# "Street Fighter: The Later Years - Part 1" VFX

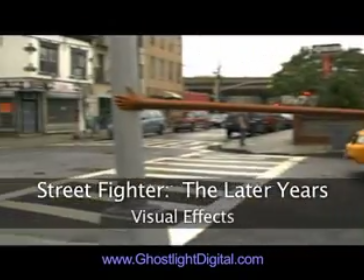Hi, I'm David Cadillia, the visual effects supervisor on Street Fighter The Later Years. I'm going to show you how we did this shot for the movie.
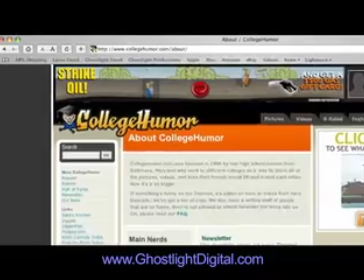Sam Reich from collegehumor.com asked if we could do this shot of the stretching arm. We said sure.
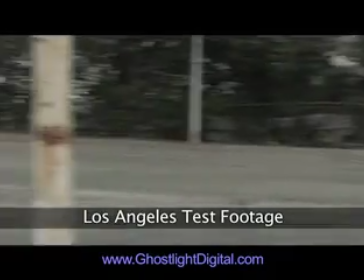Digital human skin is very hard to pull off, so we wanted to use as much of the real stuff as possible.
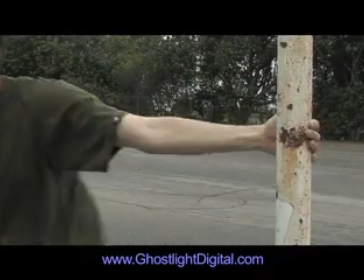We designed and shot this test in Los Angeles and emailed it to the film crew in New York. The cinematographer used this as a guide for the shoot.
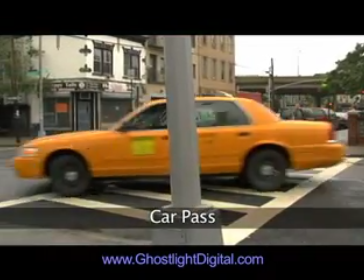The footage that came from New York was perfect. This first pass here is just for the taxi, and this second pass is for the actor's hand on the pole.
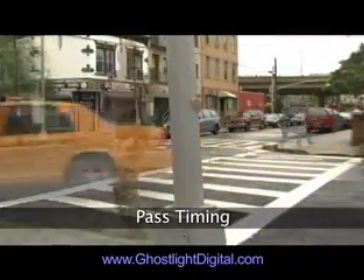First, I lined up the timing of the two passes so that the hand grabs the pole just before the camera settles, to make it look like the cameraman's taken by surprise.
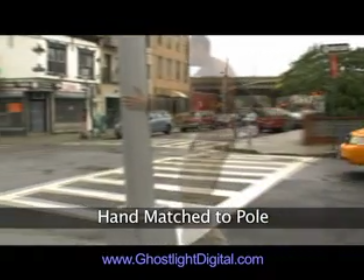Then, I tracked the hand to match the movement of the pole and cut the hand out frame by frame.
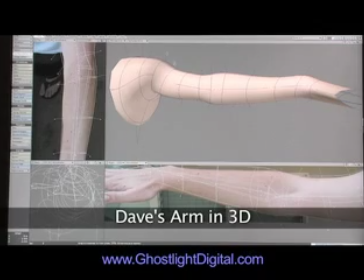James took these pictures of my left arm from different angles, which I used as reference while building my arm in 3D.
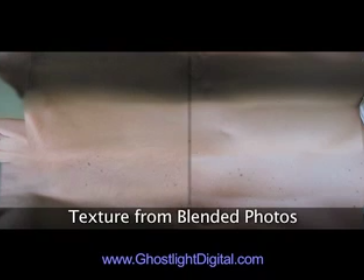James stretched and blended the photos together to create this wraparound texture for my arm.
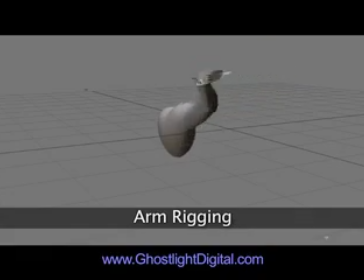I rigged it with bones and inverse kinematics, which let me animate the arm by moving the wrist.
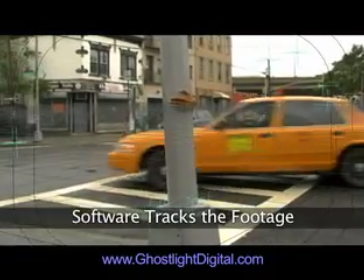We ran the shot through some camera matching software, which gave us a virtual camera matching the real one.
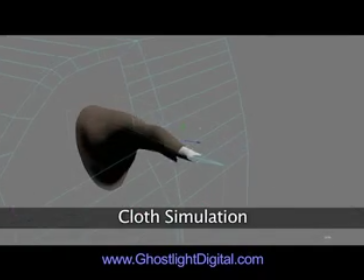Then I animated the arm stretching out and matching the actor's hand. On top of that, I added a shirt with some cloth simulation, which you can't even see in the final shot anyway.
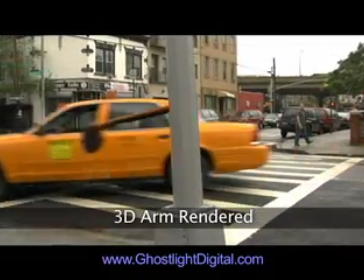Here's the final rendered 3D arm by itself. To create the hand reaching out, the cinematographer took this picture.
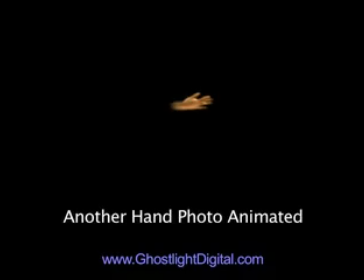I cut the hand out and animated it on top. I also took a freeze frame of the actor letting go, cut his hand out there, and animated it stretching and letting go.
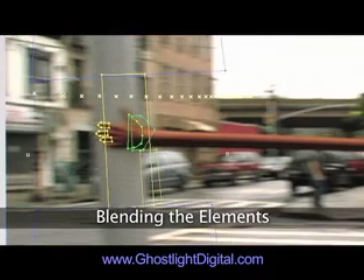It took me a day or two to blend all of these pieces together, matching their colors,
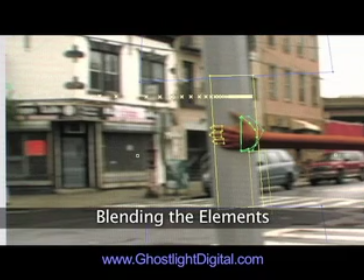dissolving them into each other, and placing things behind foreground objects like the pole and this parked car.
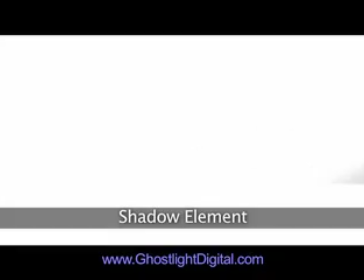Subtle details like the shadow on the cab help add a little depth and realism. Here's the final shot.
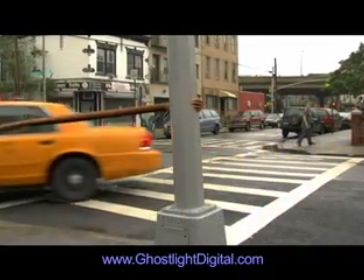Considering it only took five days, we're very happy with it. This was a very fun project, so thanks to Sam and his team for the opportunity.
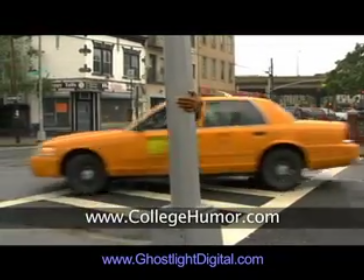Check out the movie at collegehumor.com. Thanks for watching.